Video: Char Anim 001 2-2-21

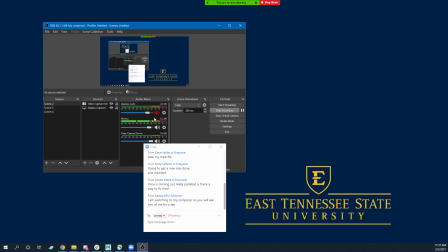0s
I am recording. I think I'm recording the wrong screen. Let's see, do I have the other screen?
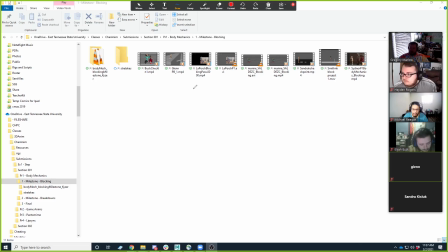8s
I do. There we go. So I am now recording the correct screen. So just kind of going to go through these quickly, look at them, and give you some very quick feedback.
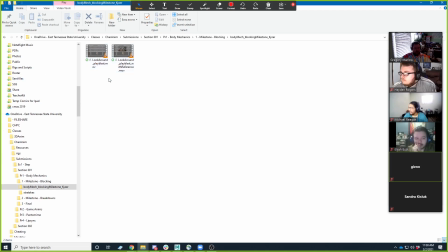20s
Brad, we'll start with you. Wait, this is Bradley, right? Yeah. Kaiser. Let's see it with the reference.
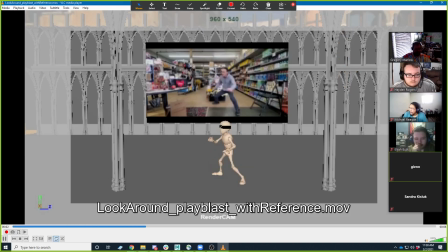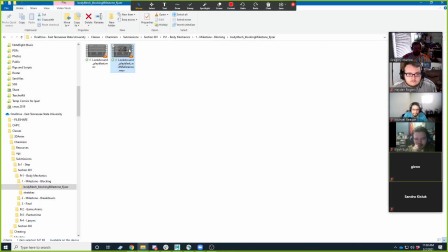39s
All right. So could I ask, is this the camera you're going for?
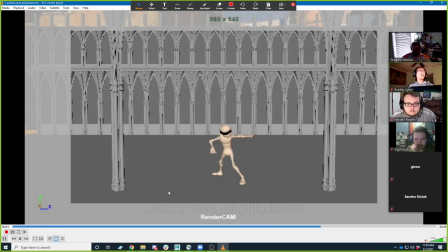It is. Um, Feels a little far away to me. Um, is the idea that he sort of just jumps in from the. Uh,
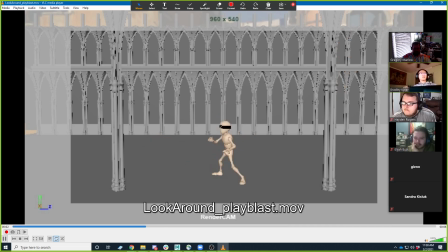oh, I get you.
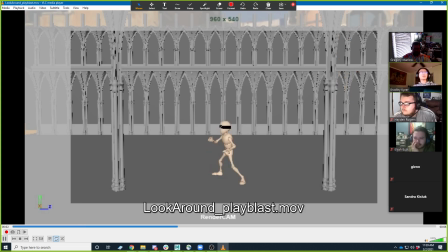Gotcha. Um, hmm. So I like it as an idea.
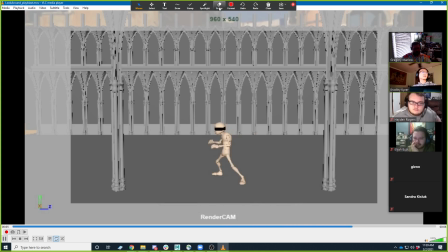100s
I think I would, if it were me, I'm just looking at sort of overall composition that throughout most of it, all of this area here,
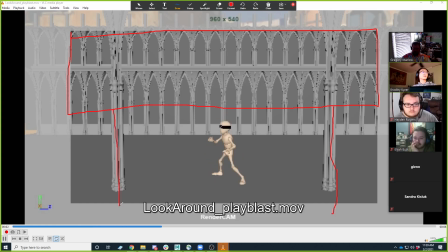114s
and then like this and this area really isn't being used very much. Can you see my drawing on the screen? Yeah. So all of that area really isn't being used very much.
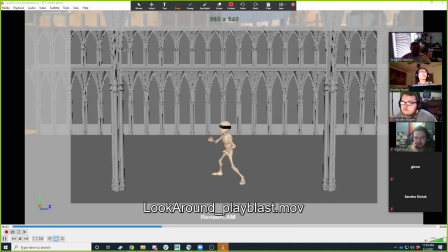127s
So I would tighten it up as much as you could. Like if you could move this column in just a little bit more, like right here, and then maybe crop the entire shot something more like this, then maybe that would work a little bit better.
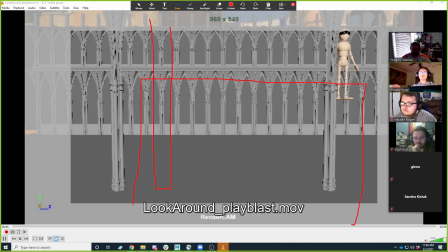144s
Does that make sense? Um, and you probably wouldn't have him be able to jump from quite so high, right? But he would maybe jump from like right here into the shot here, and then back out to here.
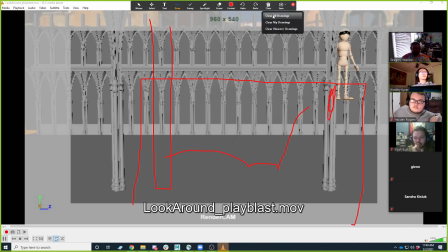158s
Um, so that's just more of a I don't know. When we get far away from something, it really stop like it. We feel like both that physical distance and that emotional distance. So even the poses that are really strong,
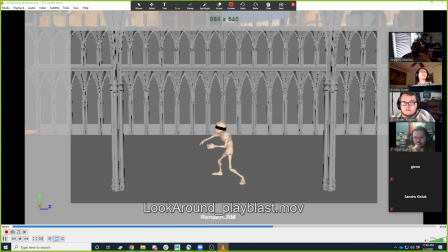175s
like aren't as impactful because they're just taking up this much of the screen, right? So that would be my thing is like the closer we could get to him, probably the better in that regard. Um, but I like the gag that you're going for though, so I see where you're coming from.
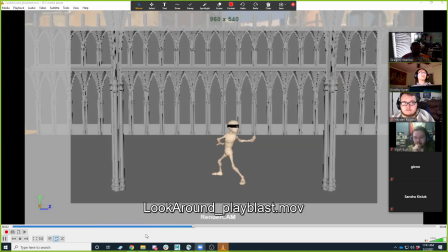194s
Um, I'm going to give you a couple of pose notes. Let me just kind of scrub through them here a little bit. So,
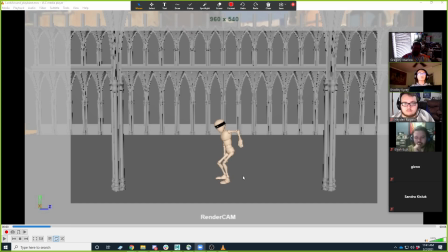207s
sort of think in terms of contrast on this landing, right? Like, uh, like right now, this was like maybe a little bit of the squash pose, but really like, um, it's like when is that big impact or when is that big change going to happen,
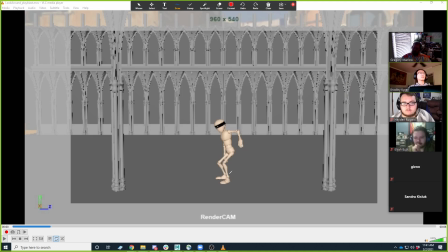226s
right? Like the character is falling through the air, right? And you want to get that point where he starts falling. You want to get that point, the last point where he is falling, right? And for that, I would stretch him out in some way or another, right?
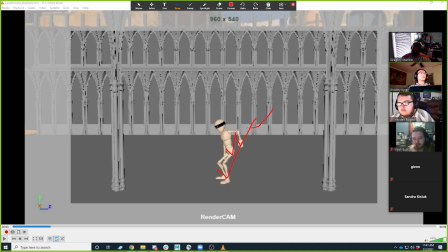240s
Maybe he's doing something like this, with his arms kind of stretched out like this, or I don't know.